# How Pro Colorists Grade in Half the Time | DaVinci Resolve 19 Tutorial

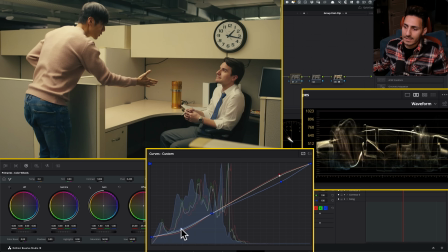[16:28]
And then here, I want to raise it up a little bit, not too much. So even something like that. Then I want to go into my greens. And then what do I want to do in my greens? I want to kind of like raise them up, something like that. And then down here,
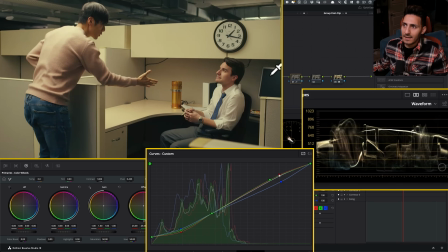[16:45]
I kind of want to keep my greens like that because then like I just have like a very mature teal going on down here.
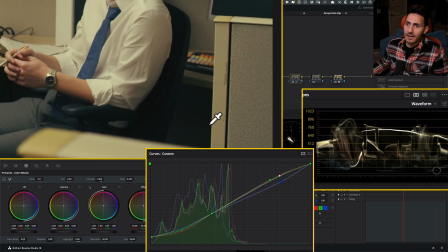[16:53]
It doesn't look like amateurish. Like, look at this.
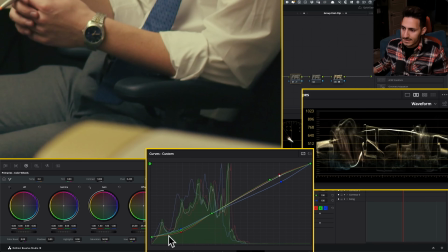[16:58]
This is looking really, really clean. Okay. And this is happening with how gentle we were with our changes.
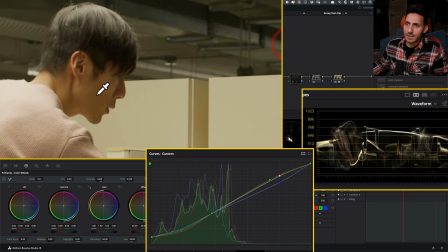[17:05]
And like, look at how much separation we created from his skin, hair, and then the background.
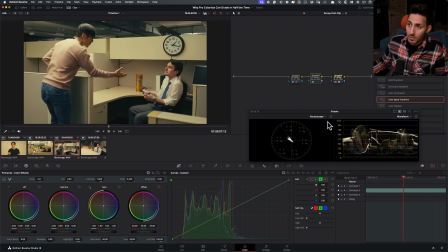[17:11]
Now, at this point, we're still not like where we want to actually go, which is going to happen right here. I'm going to right click. I'm going to turn this into linear. I'm going to kill this again. And this time we want to just get like those matrix greens in there, right?
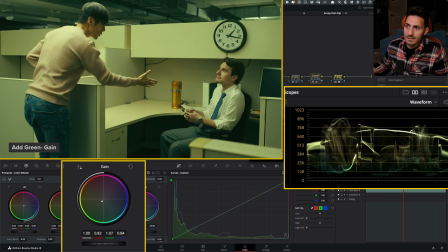[17:25]
So like I'm going to take this and I'm going to start just going there. Okay. Now, if I go somewhere around like that, and we go to this matrix world,
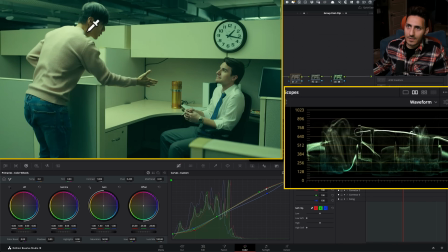[17:39]
like these changes, like right here that we made, and those like colors that we brought in, that's what really adds and separates. Like, see how the skin is separated, but then like there's warm colors and cooler tones are coming in.
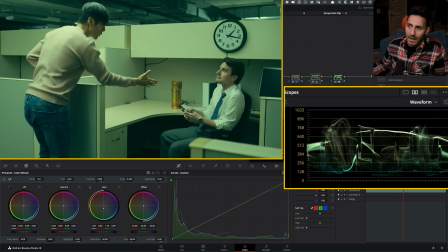[17:53]
Like without it, we would have never gotten there. And now what we're getting is something that's just like very cool and mature.
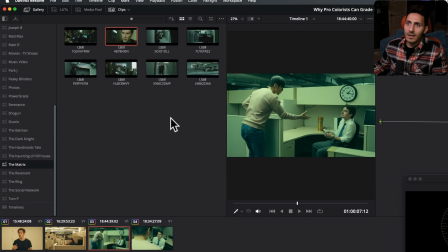[18:00]
And obviously we can go to the matrix and we can look at like some examples, like even something like this. And we can see like this is without even looking at it, like how we just created like a very fun twist on the matrix.
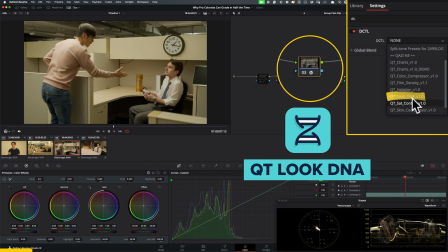[18:13]
Now, creating looks from scratch can be daunting, as you saw right here.
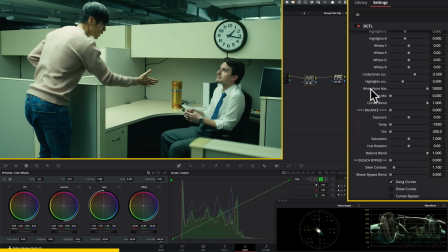[18:17]
But with Qt, you can achieve high-end looks in minutes by moving a few sliders.
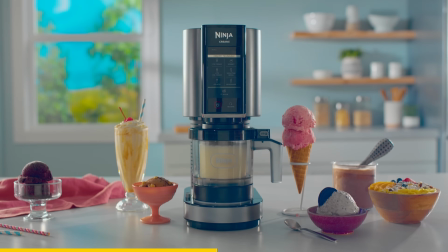[18:22]
Best part, every parameter has a guardrail, so no matter how far you push it, you're not going to break your footage.
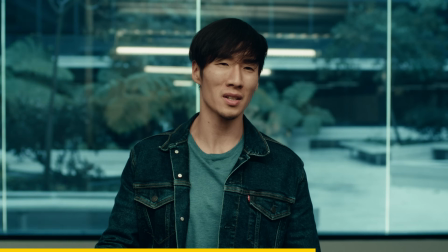[18:28]
It's beginner friendly, and because I love you, I'm throwing in a 15% off for YouTube fam only.
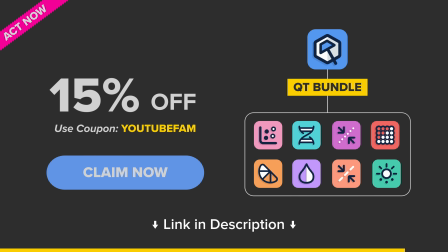[18:33]
Special link is gonna be in the description below, so check it out. Let's get back to the video.
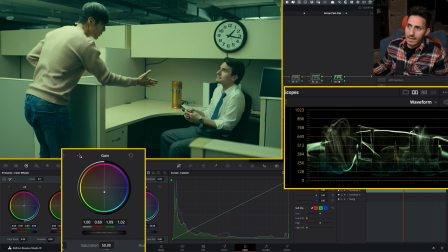[18:37]
And now at this point, what we can do is we actually can start bringing it closer so it's not so crazy.
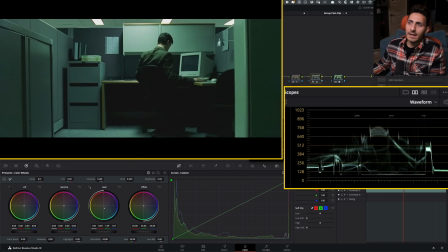[18:46]
And then maybe we can just like dial back on the saturation a little bit. And now if we go here and here and what we ended up actually creating,
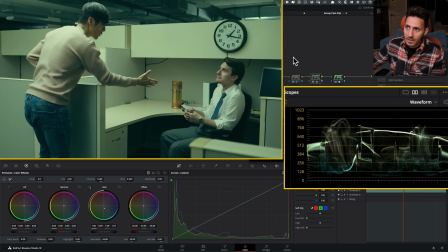[18:53]
and if I just go to our X709 now, and then we go to like our sophisticated look. Now, how does it cut in? It cuts in beautifully. So I go from here to here and it cuts in so well.
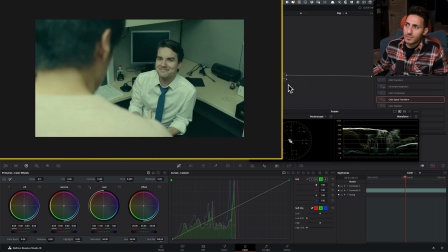[19:08]
I mean, at this shot, what I can do now is we need a window. This is where we need to control our environment a little bit.
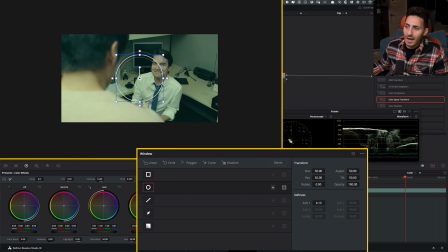[19:15]
So I'm going to go here. I'm going to create a window. I actually am a really big fan of custom shapes. So I'm going to go here. I'm going to create a shape like this. And I just kind of want to do this. Okay. And then I want to just like feather it out.
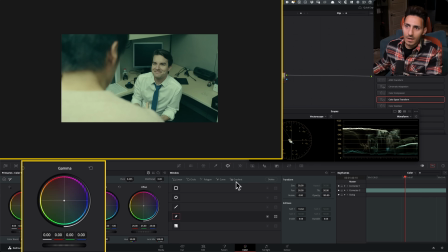[19:32]
And what I want to do is simply, I just want to go under my gamma and I want to pull it down a little bit, nothing crazy. And I just want to really feather it out. At that point, I don't even have to like move it.
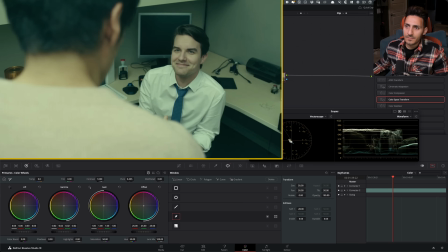[19:46]
See, I can just like leave it where it is. and it's going to give me what I'm looking for.
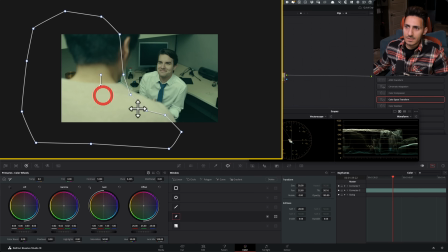[19:51]
I can go in power window and see what's happening, and I can just hold shift and move these like right here. And it's soft enough where it's just going to blend in and it's not going to be a problem. So if I loop it and play it through,
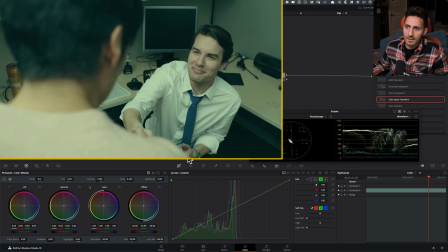[20:10]
like it's going to be fine, right? It's totally fine.
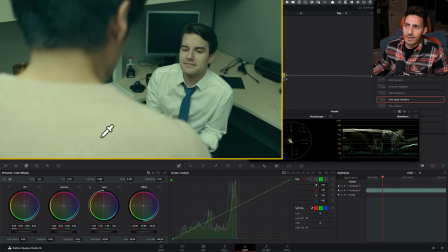[20:14]
But then at that point, like we've really, really brought this down and put our focus on our guy.
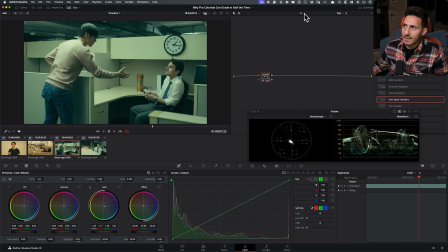[20:21]
And now that I'm looking at these images, like, can we actually do a little bit more with our contrast?
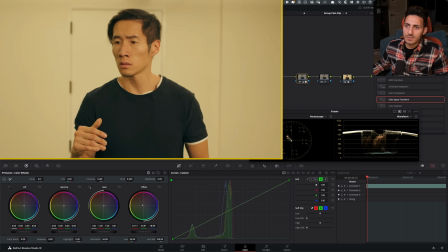[20:28]
I think that it really blends in with the soft vibe that we're going for all of it.
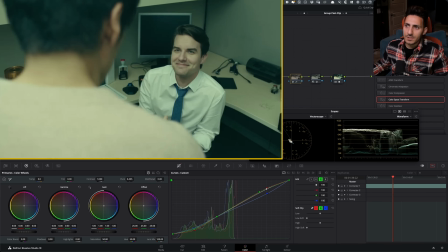[20:35]
So I would actually just want to leave it right here.
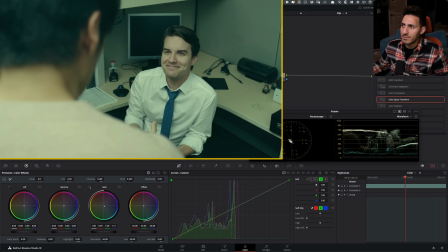[20:37]
But I do think that what if individually we go here and we just add a little bit more contrast here?
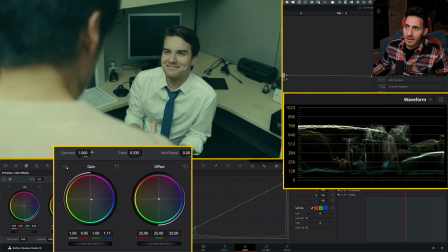[20:42]
So 0.335, and then we go under contrast and we do even just something like that.
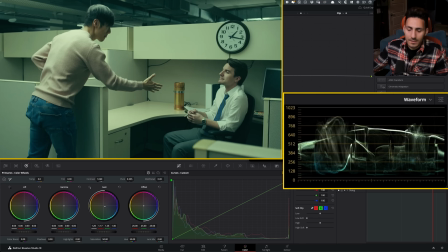[20:49]
And now we go between this shot to this shot.
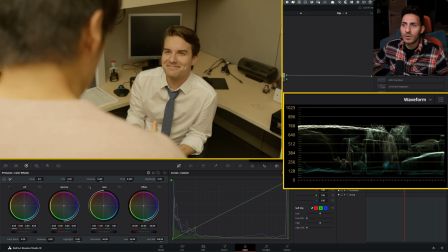[20:53]
And I think it just like really puts more emphasis on his eyes and on his face.
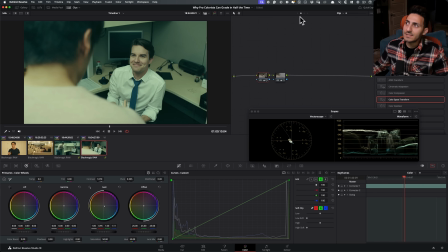[20:59]
And that's where my eye goes. And guys, just look at it, right? How simple this was. Like just 2 nodes right here, creating a look which applied to both shots effortlessly because we had already done our homework right here in this stage.
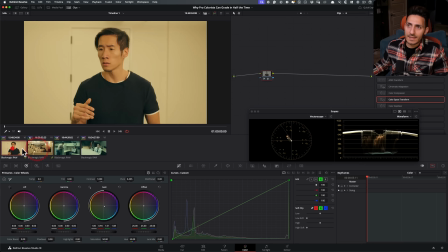[21:13]
Okay. And then everything needed something different.
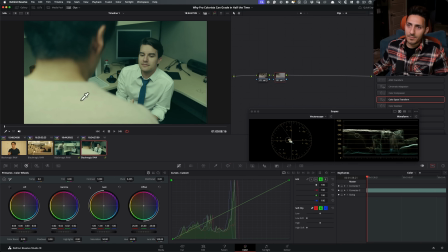[21:18]
So like here, we had to create a window to kind of pull this down and bring more attention to him.
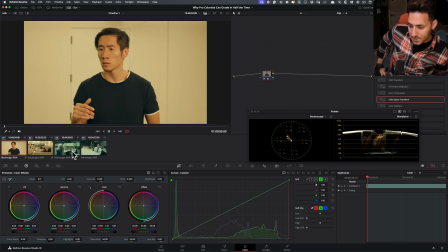[21:23]
Like create what needs to be created out of necessity,
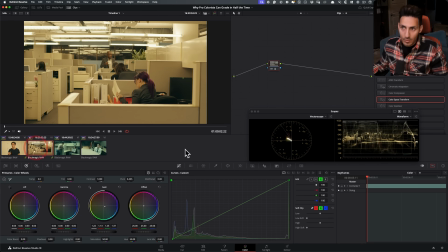[21:27]
not necessarily because you should, because this is what's going to earn you the top dollar. Because most of the grades that I've created in my entire life, I mean,
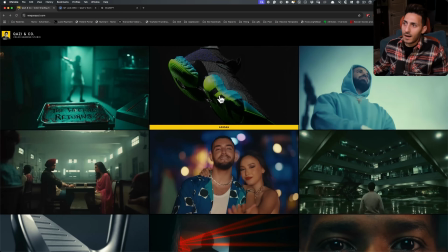[21:36]
even if you go to my website and you look at the look that I created for this ADIDAS ad that I worked on,
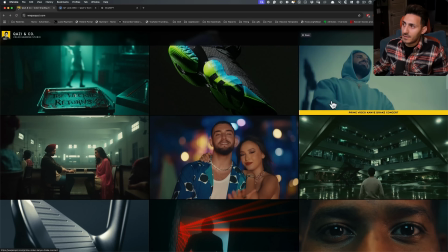[21:42]
these are some of the simplest work that I've done. And we got there. Same thing with like, you know, the Connie and Drake project that I worked on.
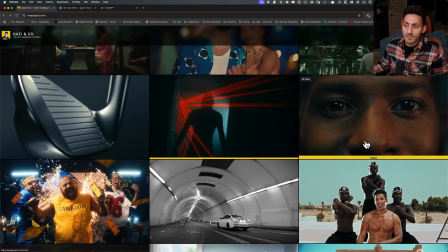[21:51]
And stuff that I've done for VIZIO, stuff that I've done for Genesis.
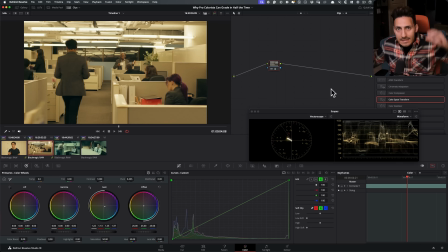[21:55]
Like these things did not take rocket science.
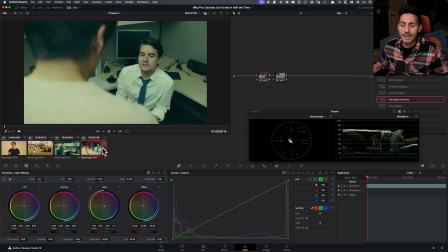[21:58]
And when you look at those images, they look absolutely stunning because the foundation is there, the process is proper.
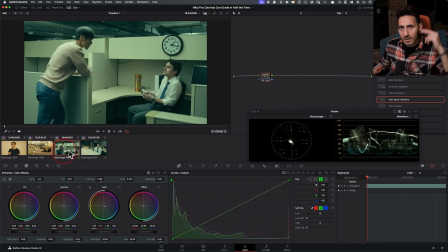[22:05]
And then when you get there, you just give the client what they want. Like listen to their needs and then give them exactly that.
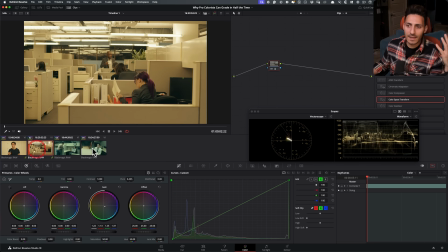[22:11]
And you're gonna have like clients for life. I really hope you found this video helpful. And if you did, please do me a favor and smash the like button so it can reach more people. Subscribe to the channel, hit the bell icon so you can be notified about future content. If you have specific recommendations for the type of topics I should cover in my future videos, drop them in the comment section below. Also, here's what you should watch next. That's it. I'll see you in the next one. Much love, fam. Peace.